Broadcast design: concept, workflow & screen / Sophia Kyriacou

OK, so that's my latest reel. Thank you very much. Thank you. I'm going to take three sequences that I found within that reel, and I'm going to do a little quick breakdown just to show you how I created them. OK? So the three I've chosen are the following.
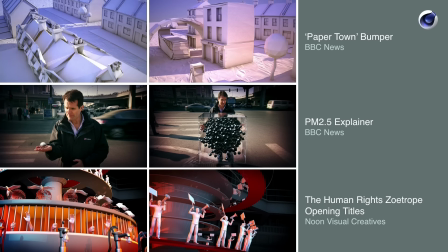[3:02]
We've got Paper Town, which is actually called UK Economic Recovery, and that was a sting created for BBC News, commissioned by the BBC Business Unit. The second one is an explainer called PM 2.5, which stands for Particulate Matter 2.5,
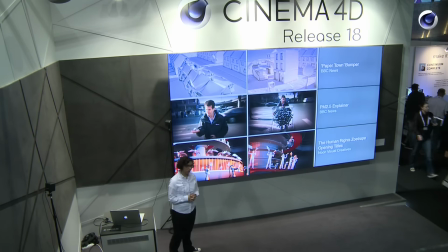[3:21]
and that was commissioned by the BBC Science Unit to go on the BBC Bulletins as part of a special. And then third and finally is a project that I finished recently from one of my private clients, a new visual creatives. for a human rights program brand, simply called Human Rights.
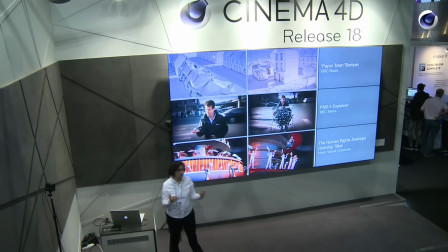[3:40]
And I'm just going to do a breakdown just how to create a fully functional 3D zoetrope in Cinema 4D.
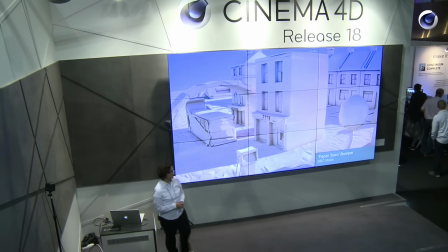[3:47]
Okay, so if we look at the first one, as you can see straight away, it's low poly.
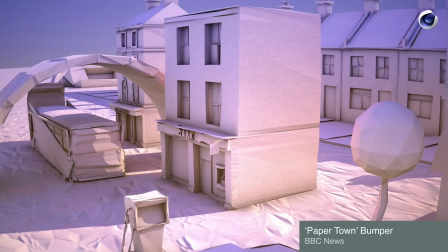[3:54]
It is a little town emulating paper.
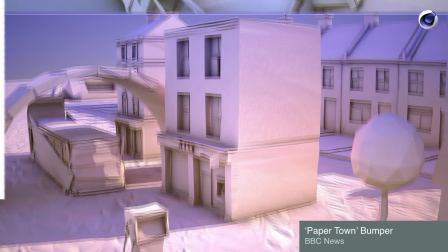[3:58]
Okay, and other than Cinema 4D, the software I use for that,
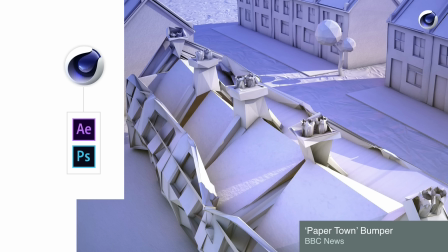[4:06]
After Effects for some grading, adding the typographical elements, and Photoshop just for adding the textures and so on.
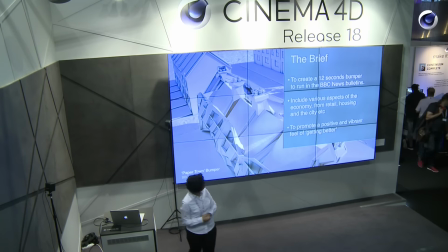[4:16]
The brief was to create a 12 seconds bumper to run within the BBC News bulletins. Okay, and it had to include various aspects of the economy. So from retail to housing and the city and so on.
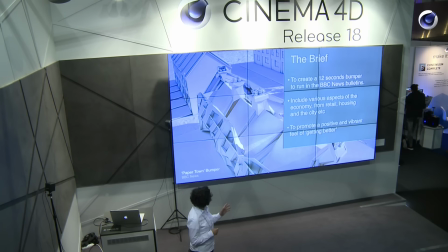[4:31]
And then third and finally, it had to promote a positive and vibrant feel of the economy getting better.
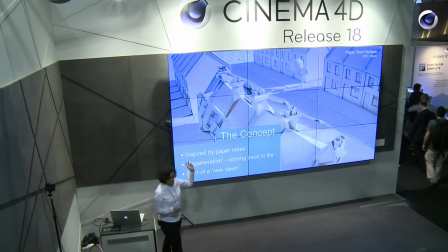[4:38]
Okay. So I went away, had a bit of a think, and I thought, well, notes are made out of paper.
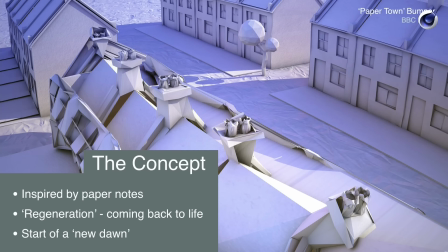[4:47]
So then I thought, how can I show all these different areas? And then I thought, well, why not create a little town made out of paper that unfolds itself, springing back to life with energy and zest.
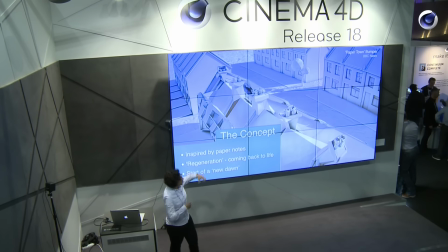[5:00]
So that's what I did. And also I wanted to emulate and kind of have that feel of the start of a new dawn. So I created this.
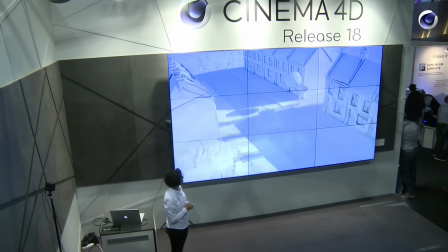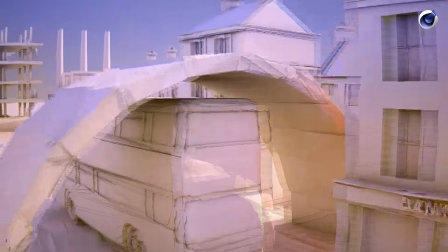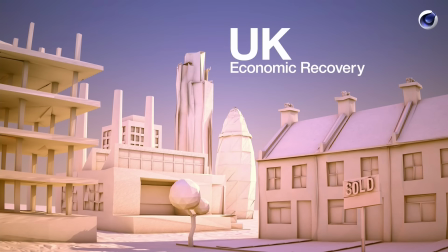[5:23]
And as you can see, just from the first frame, it starts off very icy cold,
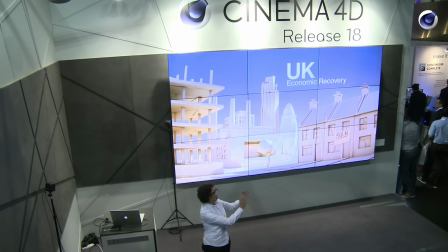[5:28]
and it takes you right through to a very warm and comforting end. And that was the start of the new dawn. So, for this project, the workflow was actually quite easy, because once I built one object, I applied the same workflow throughout every single object.
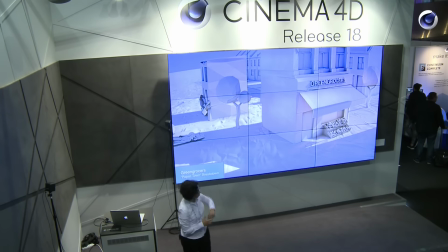[5:48]
OK? So let's look at one of the buildings, our little greengrocer store, which I quite like that one.
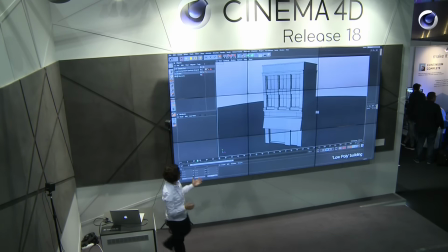[5:59]
Basically, I created a low-poly building. So as you can see, at this stage, it's just a cube that I've just inextruded,
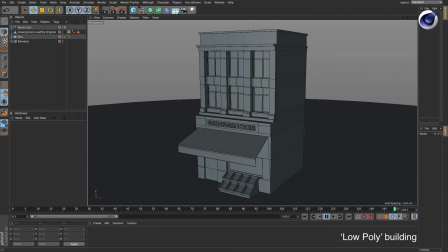[6:08]
reshapen to create a very, very simple structure, horizontal and vertical lines. There's no, at this point, there is nothing to suggest that it's going to collapse or made out of paper.
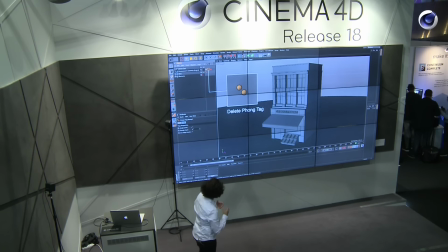[6:23]
When you are creating that kind of hard edge look and stuff, the best thing to do is just delete the font tag. You don't need it, okay? So that was my next step. I built my object, and then I deleted my phong tag.
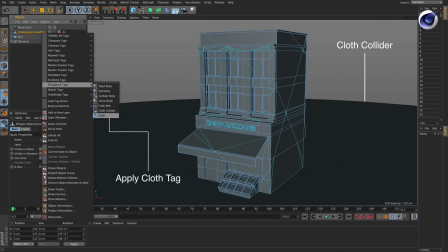[6:40]
And this is where the kind of paper feel starts to creep in. What you need to do then is apply a cloth dynamics tag.